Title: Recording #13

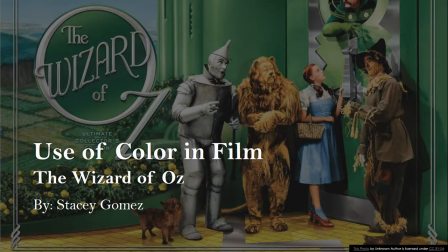(0:01)
Hello and welcome to my PowerPoint presentation, The Use of Color in Film, The Wizard of Oz by Stacy Gomez.
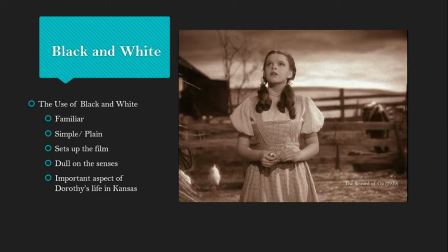(0:13)
Black and white. The use of black and white helped to create familiarity in the film. It was simple and plain, and it set up the film. It was dull on the senses in that it did not draw your eye around the scene, rather it helped the viewer to focus on the individuals and what was being said.
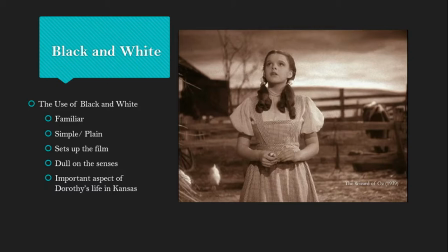(0:32)
It was an important aspect of Dorothy's life in Kansas and characteristic of her home.
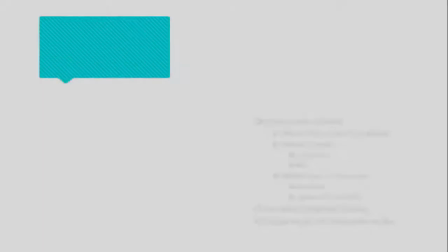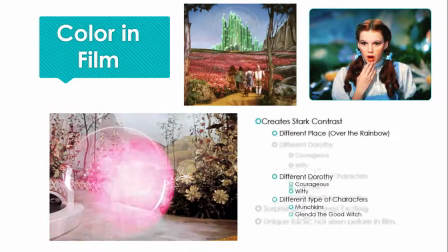(0:42)
Color in the film. Once color was introduced, it created a stark contrast from her home in Kansas.
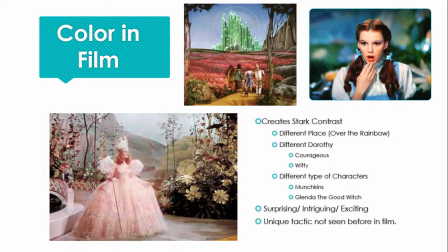(0:50)
It helped the viewer to know that now we were in a different place. Additionally, Dorothy was different herself. She was courageous, witty. There were also different types of characters, such as the Munchkins, Glinda the Good Witch,
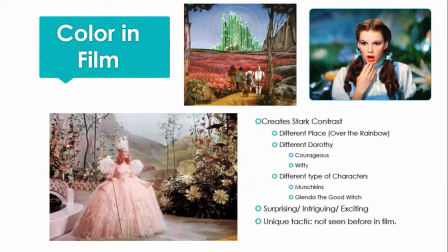(1:04)
and even the Wicked Witch of the West, in comparison to Aunt Em and the farmhands back home in Kansas.
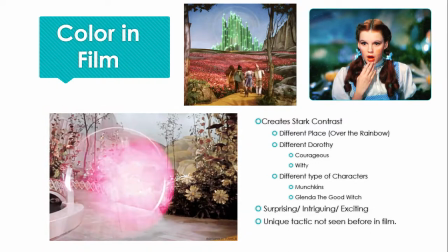(1:11)
The color was surprising, intriguing, and exciting. It was a unique tactic not seen before in film.
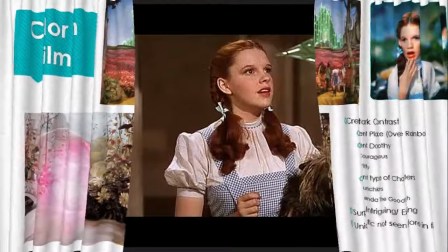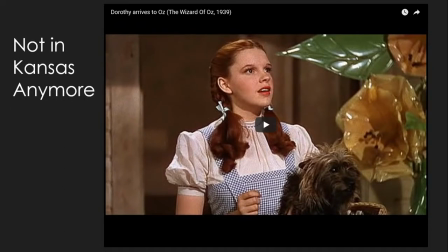(1:27)
Not in Kansas anymore. This short clip shows the change from black and white to color.